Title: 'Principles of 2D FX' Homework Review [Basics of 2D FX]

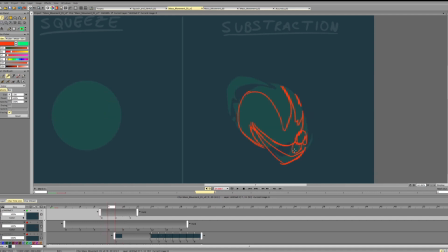1951s
And since this particle and this mass is going forward on this frame, we'll keep it moving it forward to keep that momentum, so that it doesn't interrupt the motion.
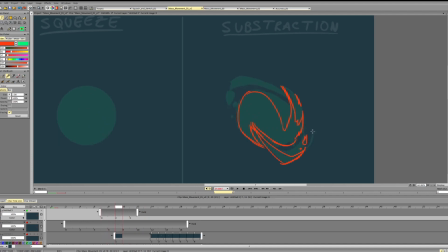And we'll add a bit of particles here to emphasize the motion. Maybe some stuff. Breaking up away from the form.
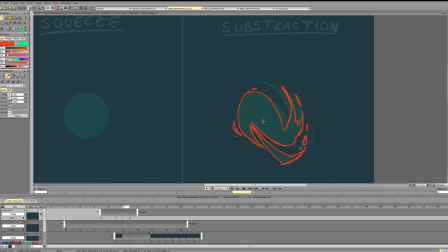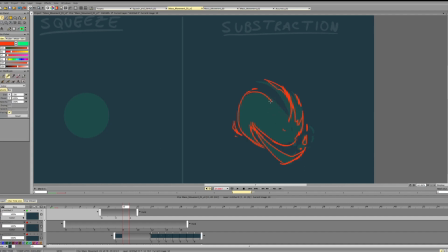2002s
And if you want, we can follow this. Maybe add something inside to emphasize the rotation even more.
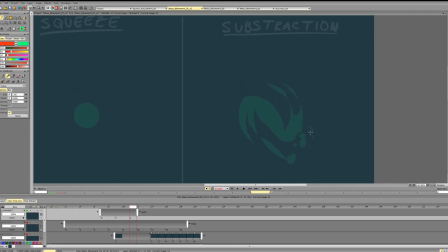2021s
So it's just about designing the shapes and paying attention to how it's going, how it's planned, what we can do to improve it.
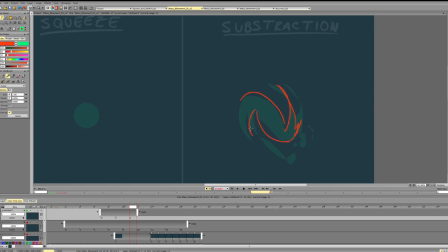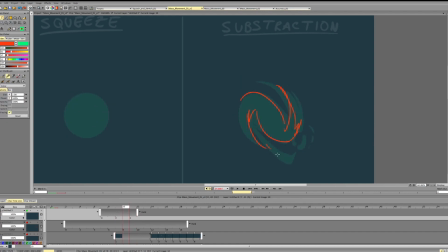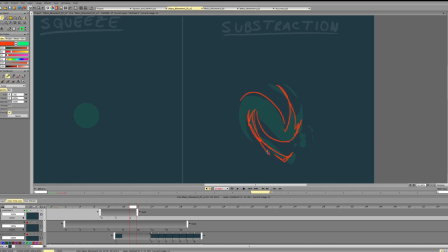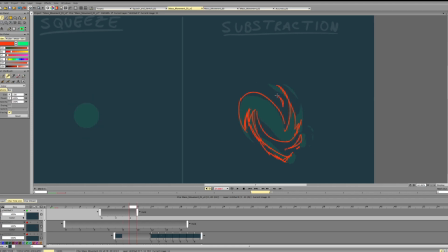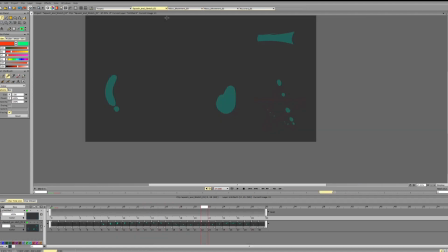2075s
So next step, we'll close this, we'll close that,
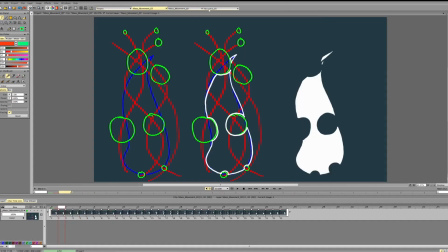2083s
and we'll go to mass motion.
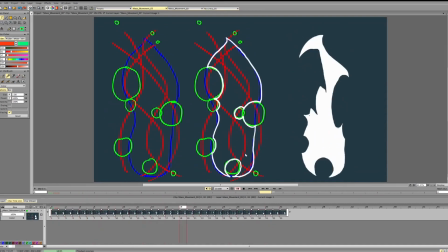2087s
So for this scene, the overall motion of the bubbles is okay.
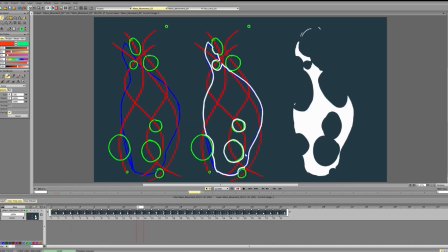2093s
It's a bit sketchy, and we can work a bit on the transition between forms in some parts.
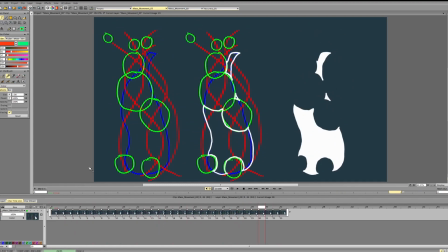2099s
So we'll talk about this first. And the second thing is
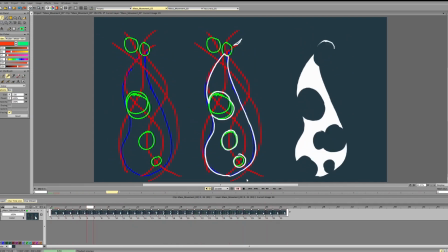2108s
this kind of bubbles and the way you're adding it won't work with fire.
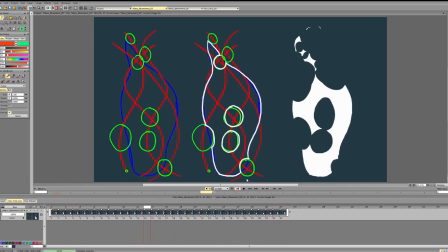2113s
So it will work as
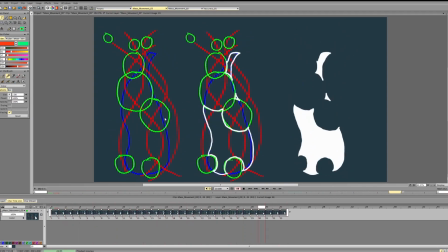2117s
animation for bubbles, and this blue animation will kind of work as animation for masses, but
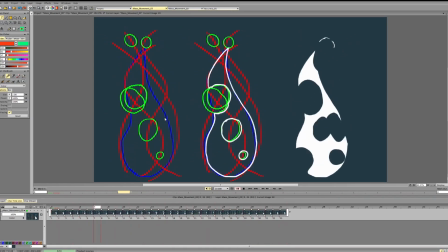2124s
if you combine these two, they won't make fire, because for the fire animation to work, you gotta keep something else in mind as well.
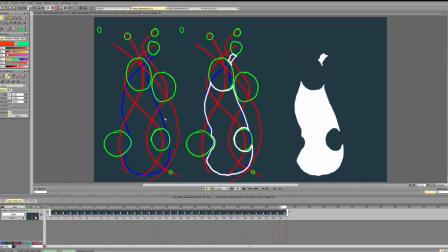2133s
So first off, I guess we can start more simple and without adding so many shapes,
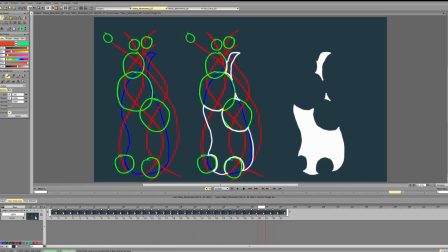2140s
but let's talk about these bubbles first,
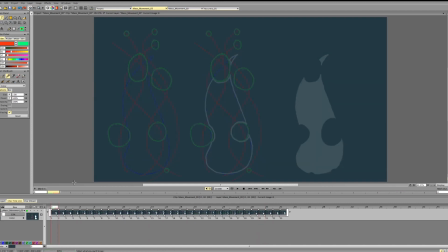2143s
and then we'll talk about the fire and why you can't just add any kind of bubbles to make the fire animation. So let's start with bubbles.
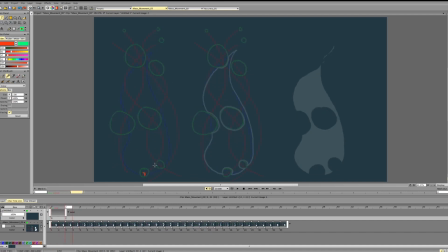2163s
So we have bubble going here, going like this, going like that, going like this. You see again, the size increases, so it gets bigger, and then it instantly gets smaller.
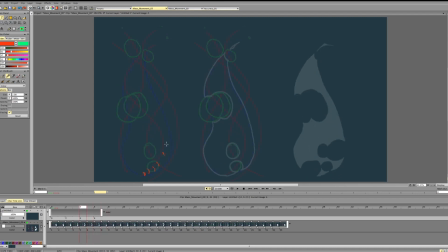2179s
So this transition is quite fast. And for that to work, I would probably decrease the size of the bubble here. Then we get a fast acceleration and an instant deceleration.